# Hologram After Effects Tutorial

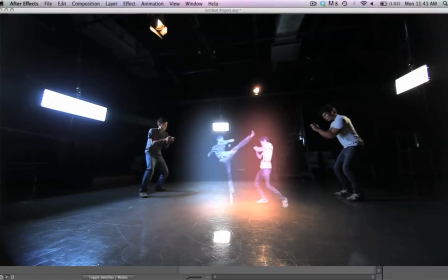Hey, what's up guys, VFX Bro here. We've got a new tutorial planned. Let's go ahead and get started. This is the hologram effect.
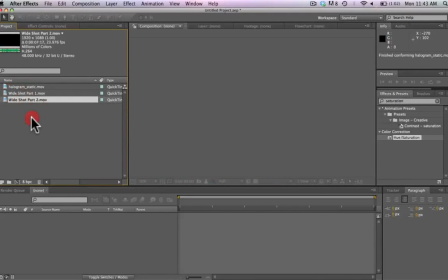We've got all of our footage imported. We've got our backplate, our green screen footage with Zach and I fighting.
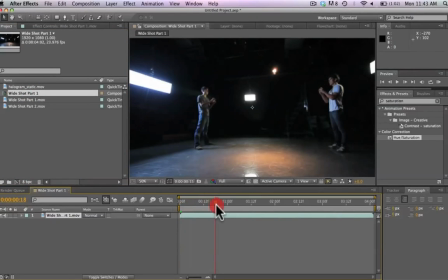We're gonna go ahead and bring the backplate into a new composition here. We're gonna run through it on the timeline. We can see we've got that.
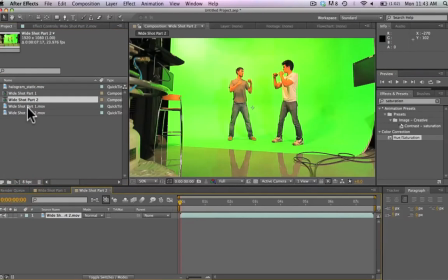Now we're gonna take our green screen footage and bring it into a new composition as well. So we've got those two compositions made.
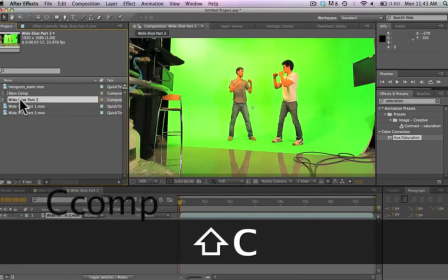We're gonna rename them here. So we got our main comp, and then we've got our green screen footage.
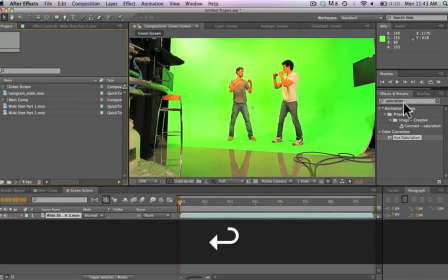Your main comp can be anything, any kind of backplated footage that you want to add your hologram people into.
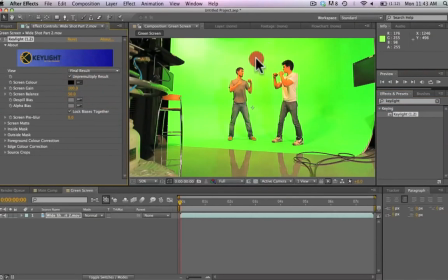We're gonna go ahead and use the key light effect here, drag it onto our green screen footage, select the color of your green screen.
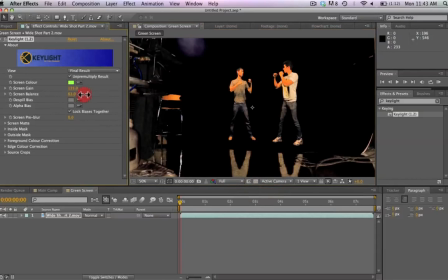We're gonna bring up the gain here. It doesn't have to be too crystal clear because we're gonna be making this to a hologram
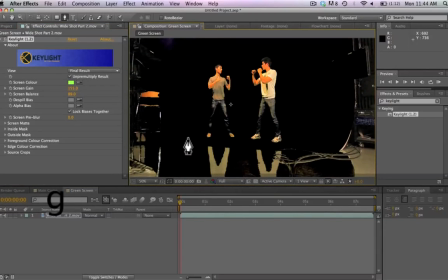effect, so you can't really tell if you've got some kind of spill going on to the shirts or bodies of your subjects.
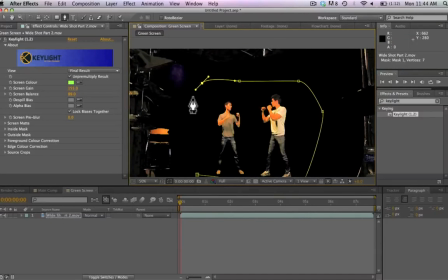So now we're going to draw a mask here right around our subjects so that we can get rid of all of that nonsense over in the background.
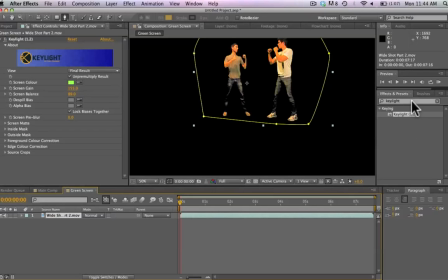We finished that mask here, and now we're going to just select this and we're going to go ahead and add a saturation filter and remove all of the saturation so we're making these guys nice and black and white.
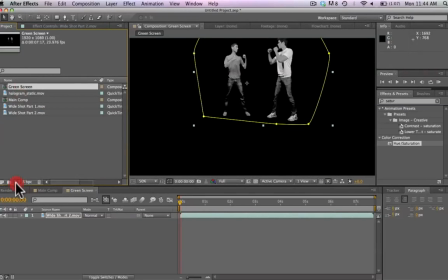So here we have the VFX Bro and the Final Cut King made into a black and white, and they've been keyed out.
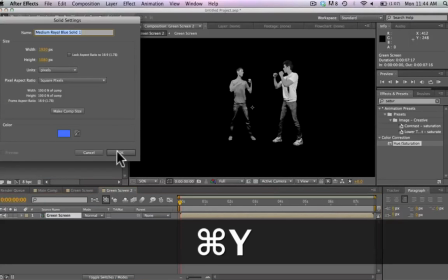We're gonna take that and bring it and make a new composition here, and now we're gonna make a new solid by hitting Command Y. We're gonna make it nice and blue here,
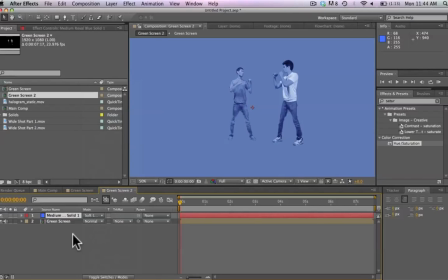and we're gonna use the overlay of soft light here. So now we've made our VFX Bro and Final Cut King nice and blue.
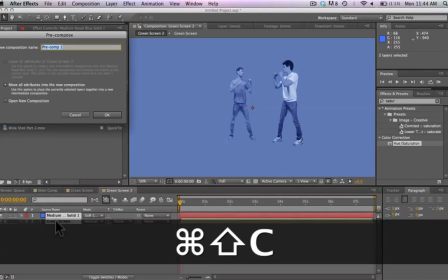We're gonna select these two files by holding Shift and hit Command Shift Z. We're gonna make a new composition out of these two files,
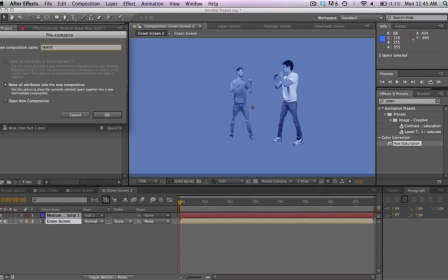and we're gonna call it Layer Blue.
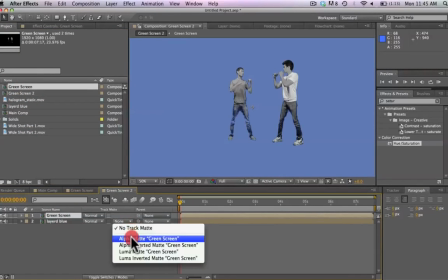And now with that selected, we can drag on our previously existing footage, and we're going to change an alpha mat.
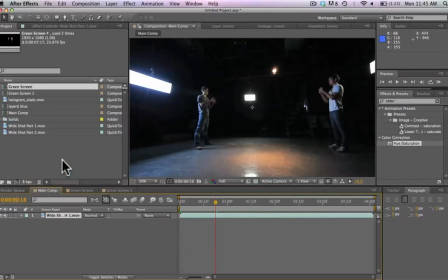So now we have keyed out that footage with the blue overlay added. We're going to go back to our main composition here, and we're just going to drag that onto the top. There we have it.
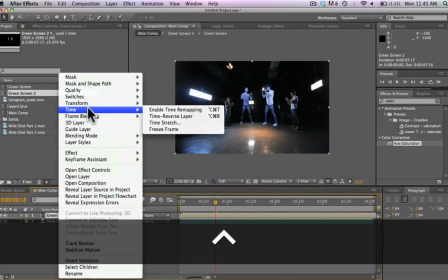And now what we can do is actually make this a time stretch filter,
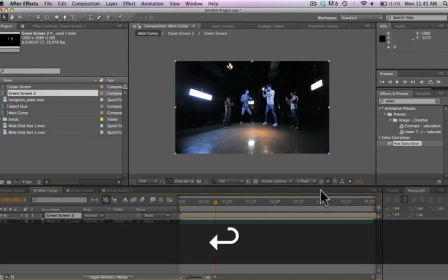and we're gonna make it 75%, so we're gonna make these robots move a little bit faster because they're fighting here,
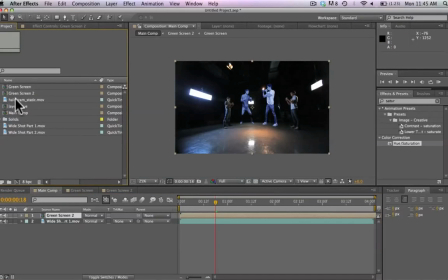and it's just gonna add to the effect here. We're gonna go ahead and take this clip here and drag it into a new composition.
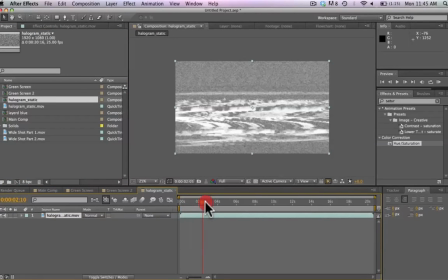This is our static footage, and this is what we're gonna be using to really give it that hologram feel.
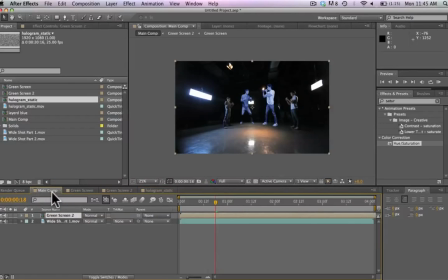So we've dragged that into a new composition. We have that static there. You can extend the length of that if you need for your clip.
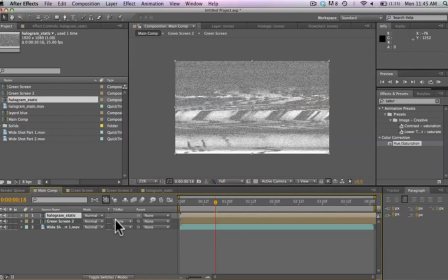And we're going to drag that on top here. Now we have that static footage dragged on top. You can download all of this in the description.
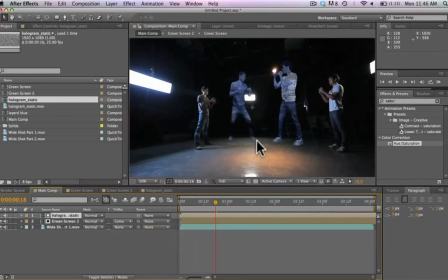And we're going to change this to our Luma Mat.
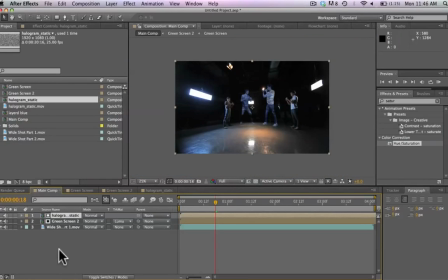So now we have made it so that our green screen footage is being displayed in a pattern that is the exact same as our static footage. Now we're going to shrink the size of this because we want to make these guys a little bit smaller here.
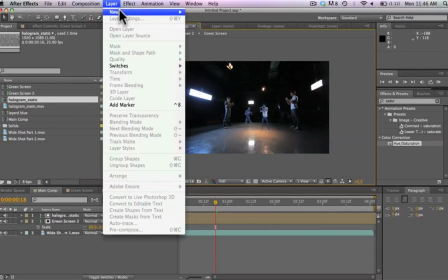So we have shrunken our hologram little fighter guys, and now we're gonna go ahead and go layer new solid,
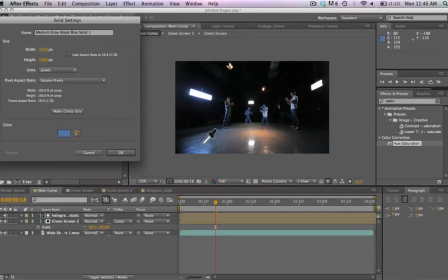and we're gonna make this nice and blue here.
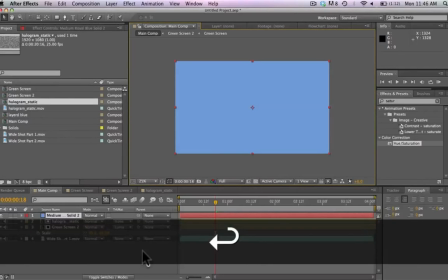Very nice. You can obviously change this for the purposes of your video,
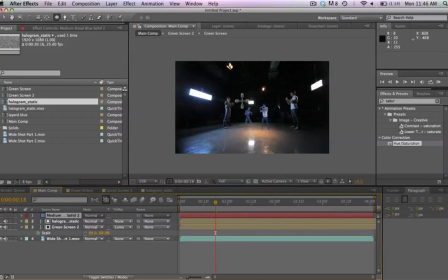and now we're gonna add a nice circle mask around that blue layer here.
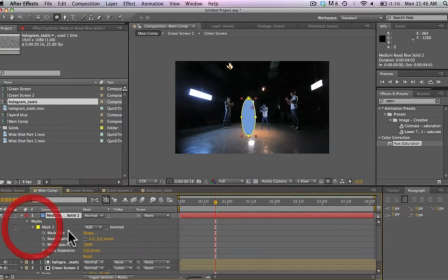We can go ahead and turn that view back on, and we're gonna go into our mask settings and feather this out a bit. And let's go to the add mode. So we're using an add composite mode to make our figures glow. We're going to feather this out even more, perhaps expand it a little bit.
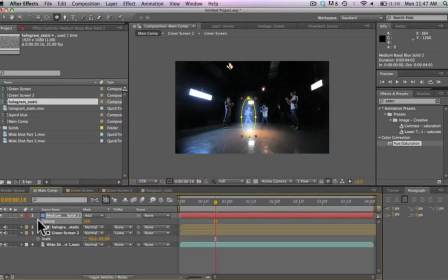And now we're going to go to opacity and bring down the, we're going to add an expression to our opacity filter.
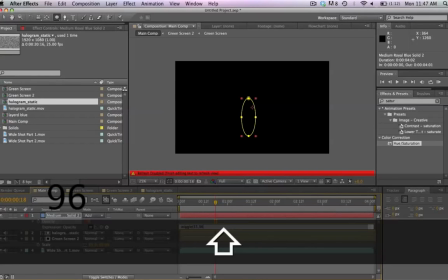So we're typing wiggle, right parentheses, 5596. Not sure if this is the exact parameters that we want.
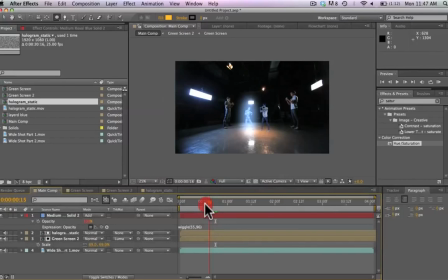Let's take a look here.